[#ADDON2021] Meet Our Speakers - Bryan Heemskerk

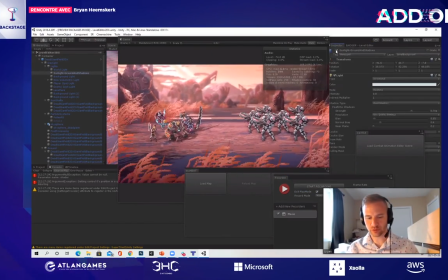2799s
um so the one light generating those shadows you can see the big player shadows and the grass shadows are attached to that light specifically um the background i usually have a separate background light just so i can tune things to the levels that i want because it's really hard to get the world
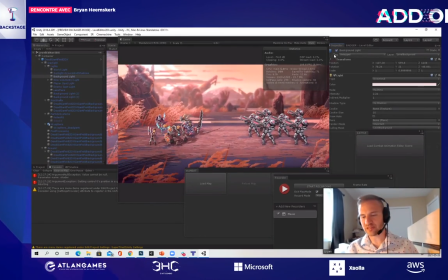2814s
light to light everything consistently off of with this specific thing it's easier to do on a fully 3d game um and then volumetric lights just to kind of fill the air so we have we're using uh i don't know whether it's a plug-in or whether it's a base unity asset but we
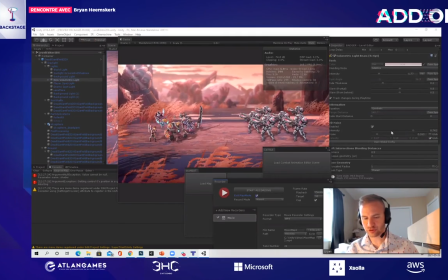2829s
can you know do a noise texture and um determine how much 3d noise or stuff is in that volumetric light and then
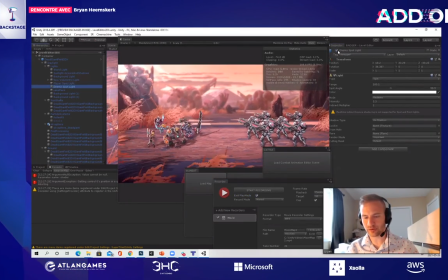2836s
we have a player spotlight and an enemy spotlight so if we want to light them a little bit differently we can do that and if maybe we want one area of the thing to be cooler or warmer lighting we can change your light color and control some of that there's a lens flare on this and then there's some
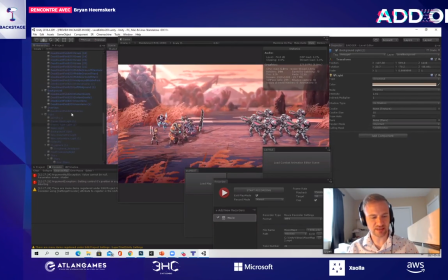2851s
more lights that i might have been playing around with to create a specific effect um something else oh i was gonna show the post processing yeah so i can see why you said that if you had baked lights you have you would have lost a lot of control uh you
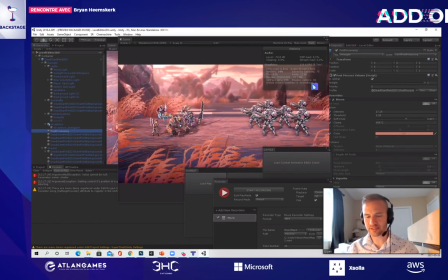2867s
wouldn't be able to do what you're doing now exactly so it's like to make the scenes to tailor them the way that i i wanted for them to
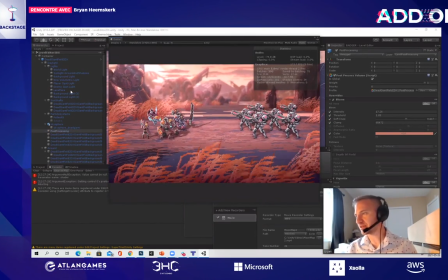2875s
look to have a very specific aesthetic i mean it gets a bit heavy we did end up having to to switch to deferred rendering from forward rendering which has its own caveats in unity to allow us to have more light sources um and it caused issues with switching porting to platforms like the
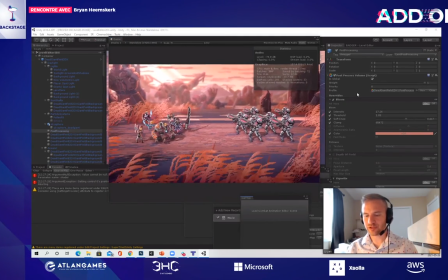2890s
switch uh xbox was fine um in terms of regards to post processing we have specific post processing so there's a slight amount of bloom uh there's vignettes some backgrounds have more color grading ambient occlusion so just to create a little bit even more shadow
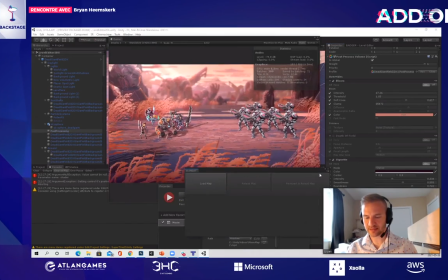2904s
around the bottoms of grass and things um and color grading just unifying the scene a bit.
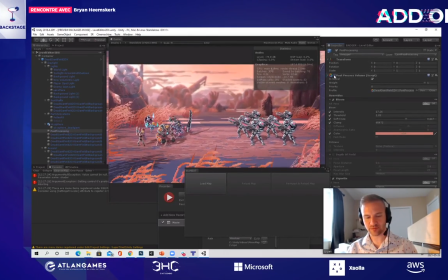2913s
So you can see some of these backgrounds, it's more apparent what the post-processing is doing and some of them it's not, but it just creates that kind of unity that unifies the scene at the end.
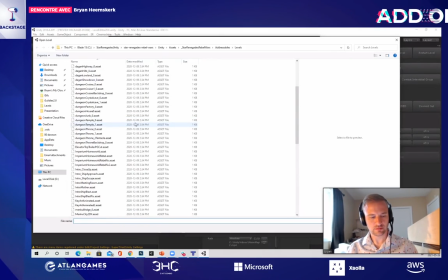2922s
Damien is asking, does your sprite use the default Unity lead shader? The material. I'll look at the material in a second. I'm pretty sure they do use the basic shader. We did have to, this is the problem, I don't know with whatever project that you're using but shaders get to be a huge issue when you're porting
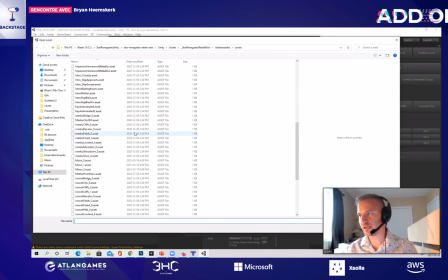2942s
to other platforms like playstation always wants you to change your shader library so it's like uh i see if you can find the example of that but i think we are using the default lit but when we switch to different builds of the game different builds uh so
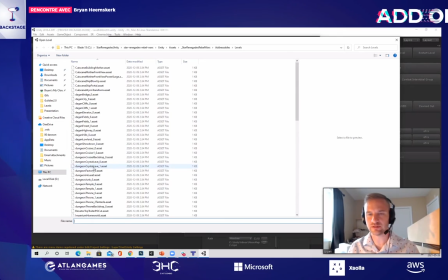2956s
if we're going to switch or whatnot we had to change the materials because is the default shader in Unity is fairly heavy. It's heavier than if you do a shade of it as exactly what you need. Let's see.
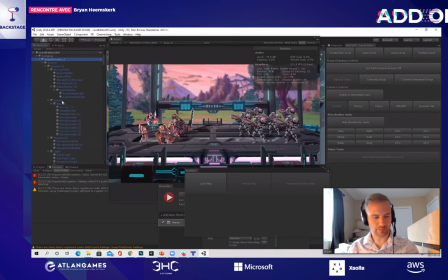2973s
So on our base characters, let's see.
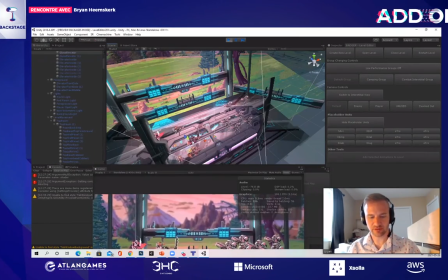2980s
It's hard to, I can look into the material. I mean, all of the things are using the same material. So some material sprites defaults material in unity.